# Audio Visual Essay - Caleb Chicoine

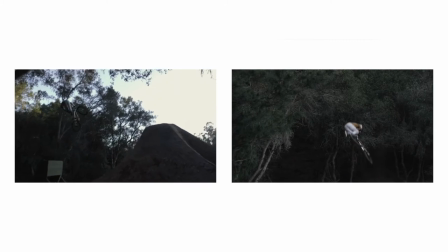(4:14)
Through its photographic compositions, static cameras, matted framing,
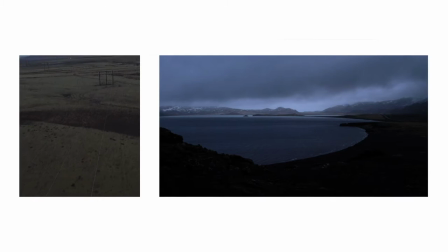(4:18)
and projected on a wall at the end, it seems to be more closely related to a photography than a film.
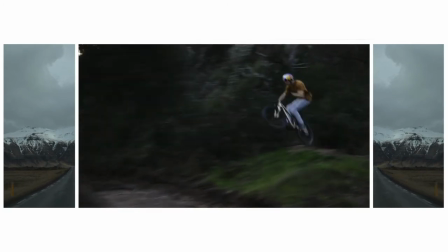(4:25)
But does Gallery achieve its goal of being a photograph? In my opinion, no.
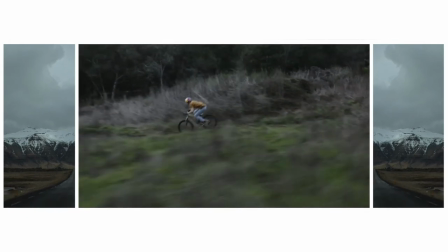(4:31)
While it is still incredible and really unique,
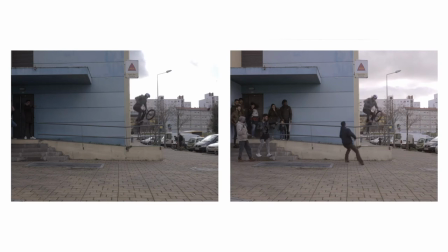(4:34)
it does not fit the definition of a photograph as defined by Barthes for the same reason as a documentary fails to fit this definition.
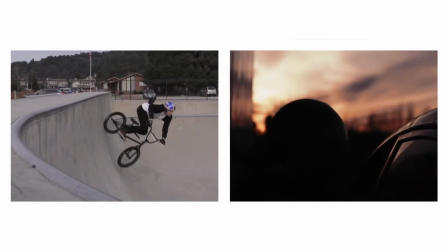(4:41)
It has cuts and has a start and finish. This inspired me to push this idea further and try to meet all of Barthes' qualifications for a photograph.
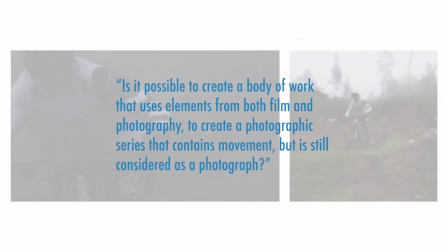(4:51)
It made me ask the question, is it possible to create a body of work that uses elements from both film and photography
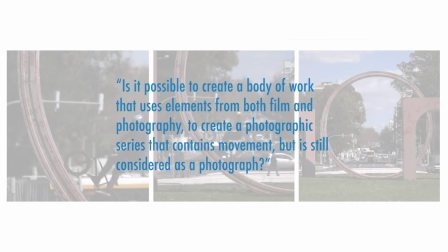(4:57)
to create a photographic series that contains movement but is still considered a photograph?
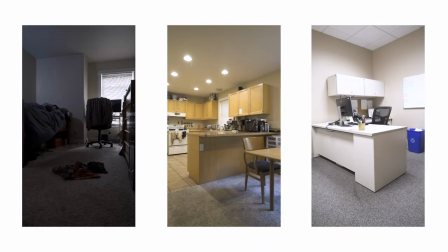(5:05)
To do this, I created a triptych that showcases three images, each of which has a static frame. Like Tati's playtime, each frame focuses on the space and the character is allowed to move freely throughout and beyond the frame.
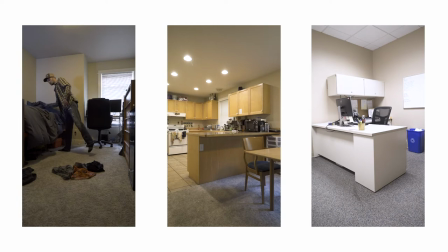(5:17)
Each frame has moments where the subject is moving throughout the frame, and also moments when there's absolutely no movement at all. There are also moments when none of the frames have any movement.
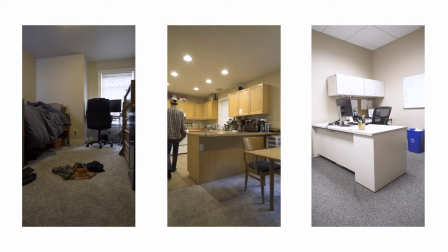(5:31)
The frames are all on a 50-minute loop, and it is not intended to be watched from start to finish. It is meant to be shown in a gallery space or hung on a wall, like a series of photographs, and a spectator comes into the scene at whatever moment the series is at.
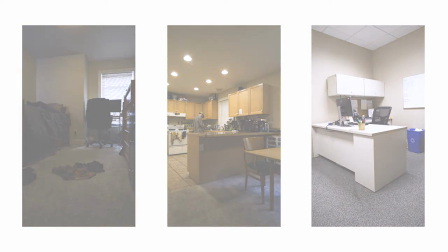(5:46)
But does it fit Barth's classifications for a photograph? It's a unique experience.
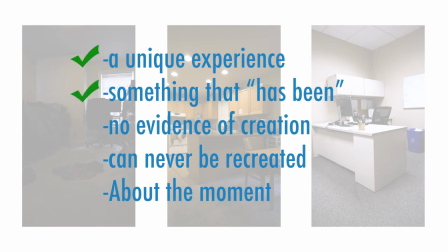(5:52)
This is about something that has been, and is in the past tense. This film never has any cuts, and it doesn't start or finish as it's on a loop. And it can never be exactly recreated, as this moment has already happened and will never happen again. And it is about the moment. It simply is what it is.
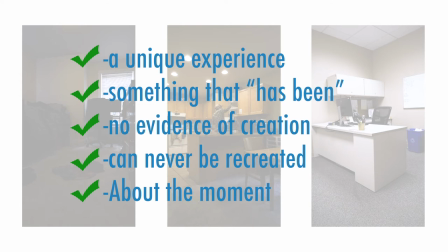(6:12)
The series isn't defined by how it was made, it is defined by what it is.
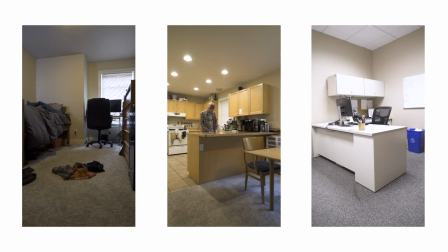(6:16)
This is purely a day in the life of a person. It's an ambiguous day that's already happened and is happening forever and never finishes. We are stuck in the moment with this character. Like in the example from Gregory Crutzen, when the subject of the photo is stuck in this moment in front of the car,
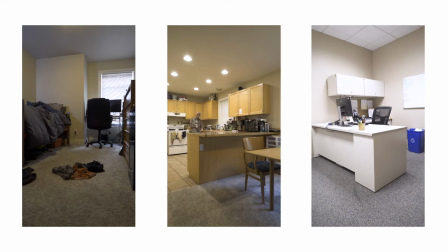(6:35)
in this series, we are stuck with this character in this day that is going on forever. We don't see what happens before, we don't see what happens after, and it never ends. I left a link to a longer version of this project in the description below so you can see better how this project functions.
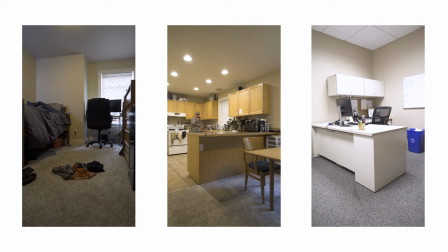(6:53)
However, this project is not intended to be viewed on a computer or a phone on the internet. It is intended to have each frame on a screen that is matted, framed, and placed on a wall in a gallery space on an indefinite loop. Now I'm going to leave it up to you, the viewer, to tell me what your thoughts are on this project.
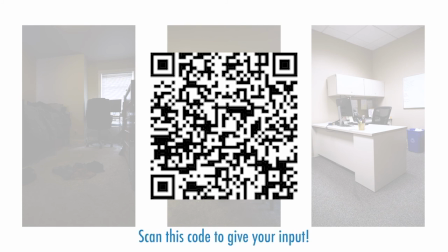(7:10)
By scanning this QR code or by following the link in the description, it will take you to a short survey where you can give me your opinions on how to classify this project. Can a photograph contain movement? Let me know in the survey, and thank you for your time.